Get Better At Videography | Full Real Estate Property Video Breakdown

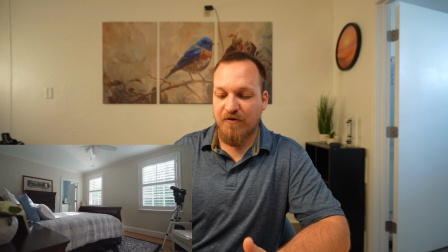[12:10]
It has to make sense and follow a specific thing, but to me,
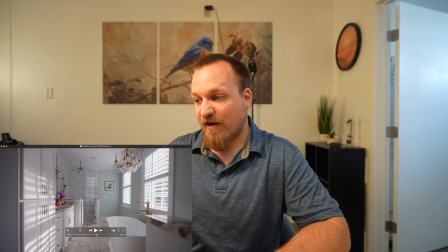[12:14]
he probably did reverse this clip, and then he was like, oh, but I want to put a zoom transition right there.
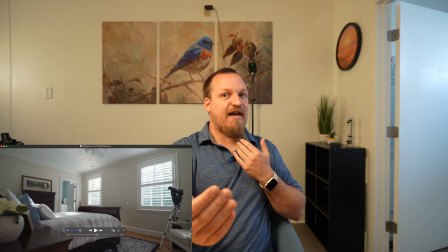[12:20]
But if one clip was moving out and then it's trying to zoom transition to one moving forward, it would look weird.
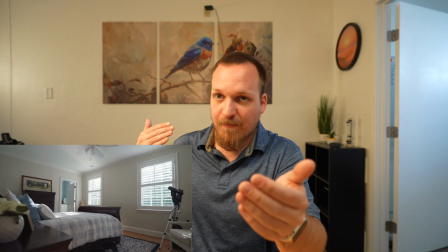[12:27]
So they probably just decided to like, oh, we'll just push in. But if you're leaving the bathroom, if you're leaving the thing, then, I mean, number one,
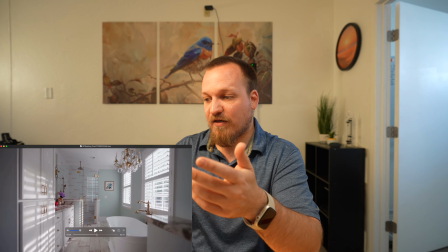[12:34]
I wouldn't have even had this clip in there to begin with because it's the same exact clip as this one,
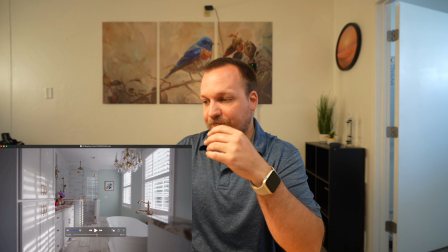[12:40]
just at a slightly different angle. So unnecessary clip. Again, light off, like all of a sudden all the lights are off.
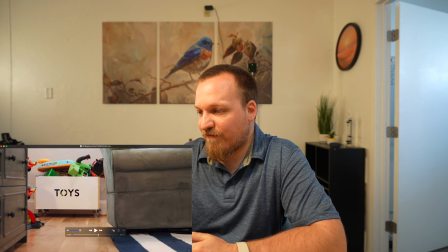[12:48]
There's something. That's a nice shot. Like you can have door jams and stuff in your shots, no big deal.
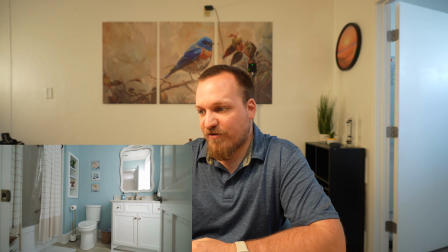[12:54]
If it, he might have even been shooting with something like a 12 millimeter.
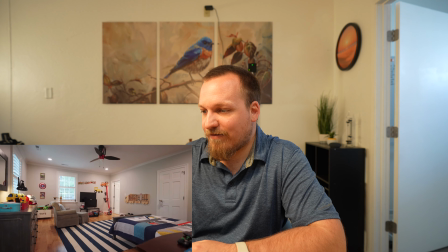[13:00]
Nice. Again, light. Like some of the lights are on, some of the lights are off. Like these lights are on, but the center one is off.
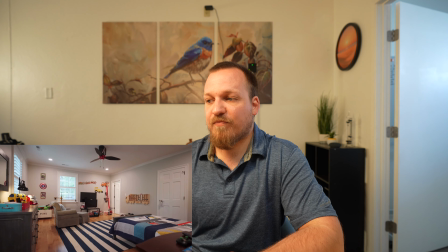[13:08]
And I get it if like some of the lights don't work, then you're kind of SOL.
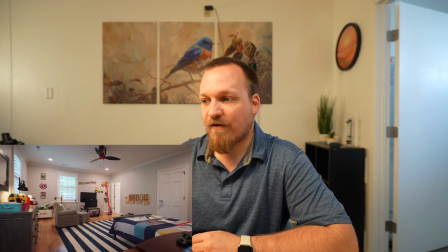[13:15]
But you got to do the best that you possibly can. And I'm guessing he could have just pulled one of these and turned that center light on.
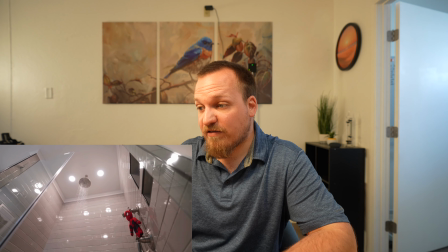[13:22]
So go for consistency. That's nice. Yeah, turn on the shower head. That's cool. I love the Spider-Man right here. My son would go nuts for that. These are killer.
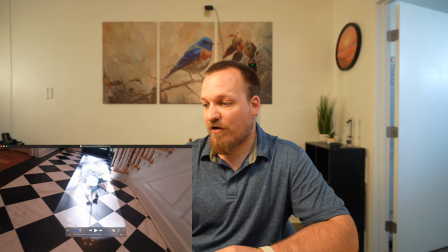[13:31]
So this clip right here, we can watch it all the way through. Those are nice.
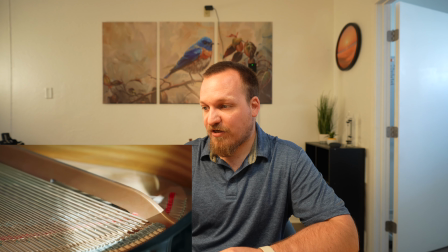[13:37]
All these detail shots, I love adding them.
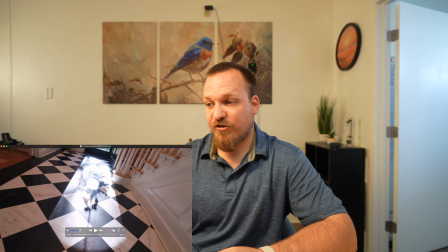[13:41]
They're done with, this one was a wide angle lens just to show the light hitting that really cool tile.
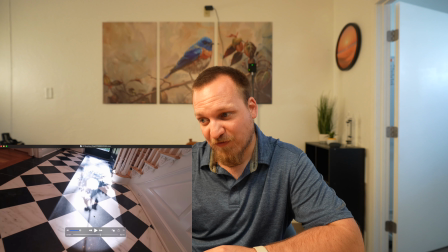[13:48]
I think they probably could have mopped the tile first because it's hella dusty.
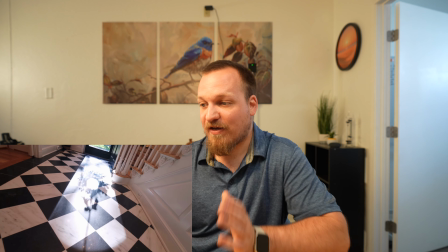[13:53]
But that's really cool, kind of arcing the camera to the side.
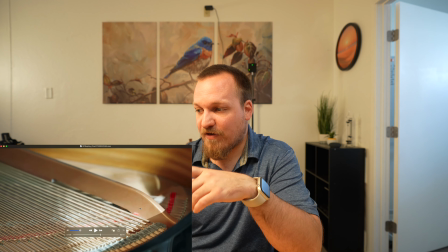[13:56]
I did a shot like this of a grand piano that was in a luxury property that I just did,
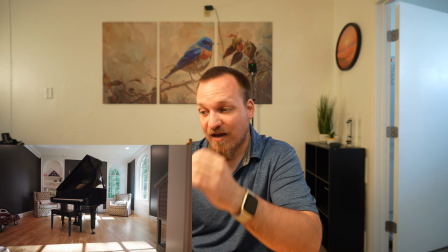[14:02]
and that was the only clip that they wanted me to remove because it was not pertinent to the property.
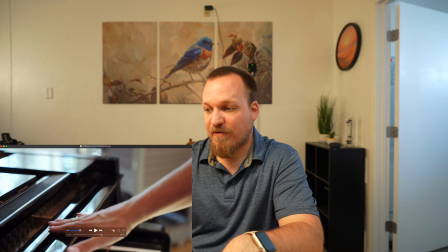[14:07]
The only time you should add a detail shot of something like this, or it's a grand piano, or it's a piano room, or there's some
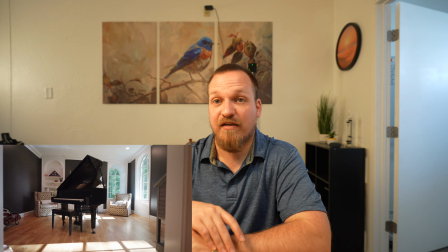[14:18]
furniture object that you're zooming in on, it has to come with the property. It has to be sold with the property.
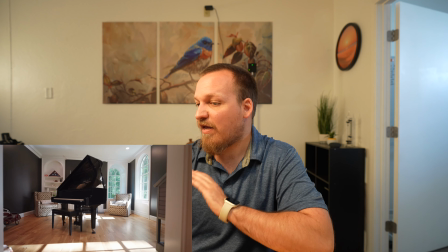[14:23]
If it's not being sold with the property, it does not go in the video.
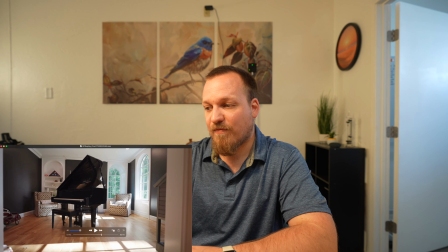[14:26]
You could do an establishing shot like this to show the room, but all the detail shots of the piano, if the piano's not, obviously I don't know if they're selling the piano with the house,
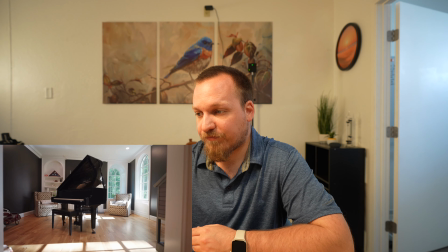[14:34]
but if it's not, then it doesn't go in the video. All right, fine. fine.
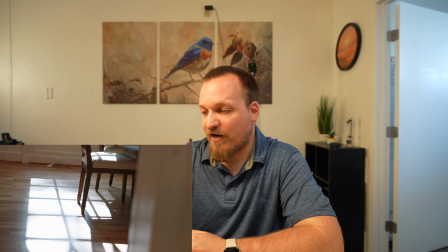[14:43]
Again, kind of arcing, showing that the, how beautiful the light is hitting the wood floor inside.
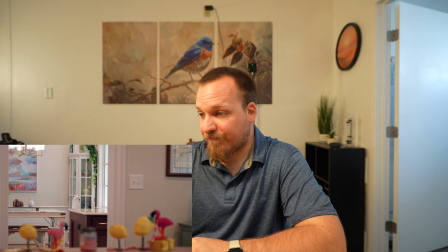[14:48]
That's fine. Fine. Fine. Yeah, so it's wide, detail, detail, detail.
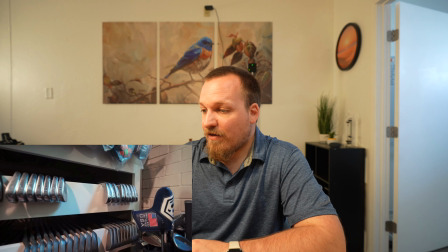[14:55]
He's doing a little bit too many detail shots. Wide shot. This gives another good example of what I was talking
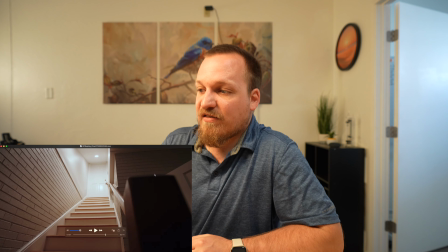[15:01]
about. So I think he is using an A7 III because this looks eerily similar to what the problems that I used to face.
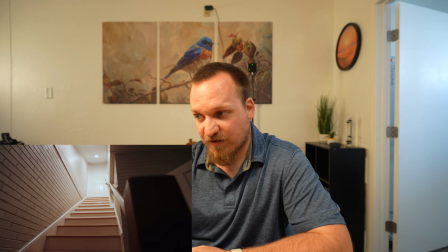[15:08]
Too dark. He didn't want a lot of noise. He focused on the brightest part and then just kind of left the darkest point to go, but then he didn't nail the white balance.
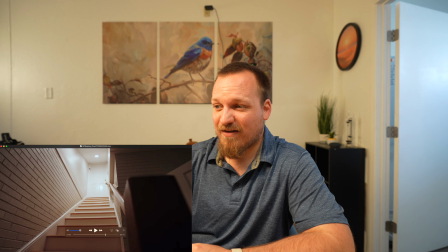[15:16]
So then he tried to do an eyedropper tool, and then it kind of left this weird cream off coloring, whereas I'm sure that this is supposed to be more tan, just following the colors right here and then the white.
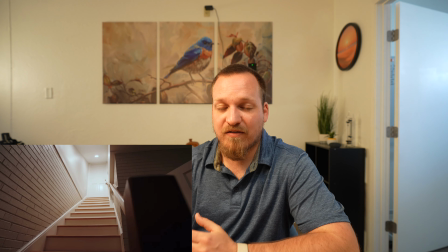[15:28]
So really just watch your white balance. Take the extra time, lock in your white balance on site so that you have to do as minimal fixes as possible in post, especially if you have an 8-bit color depth camera.
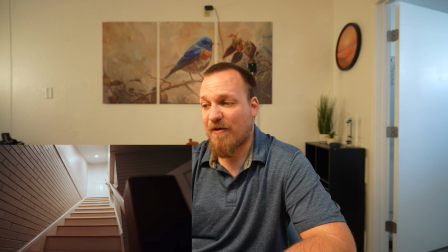[15:39]
If you have a 10-bit color depth camera, you're shooting with a Blackmagic Pocket Cinema camera where it shoots raw, you don't need to worry about white balance so much. Obviously, you want to get it as close as possible to minimize time after the fact,
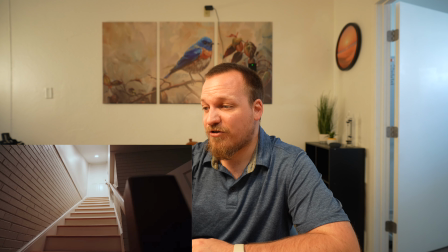[15:51]
but if you're shooting with an 8-bit color depth camera, you're just shooting yourself in the foot if you don't get white balance accurate on site,
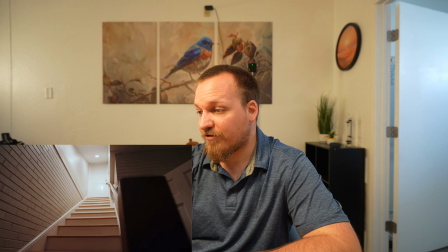[15:57]
I should say.
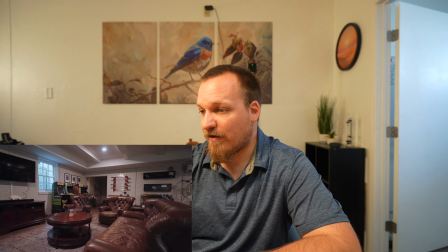[16:01]
Cool. It's dark, yeah. Move the Purell and stuff, man.
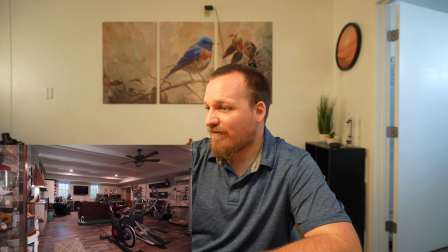[16:07]
And again, like, this light was off too.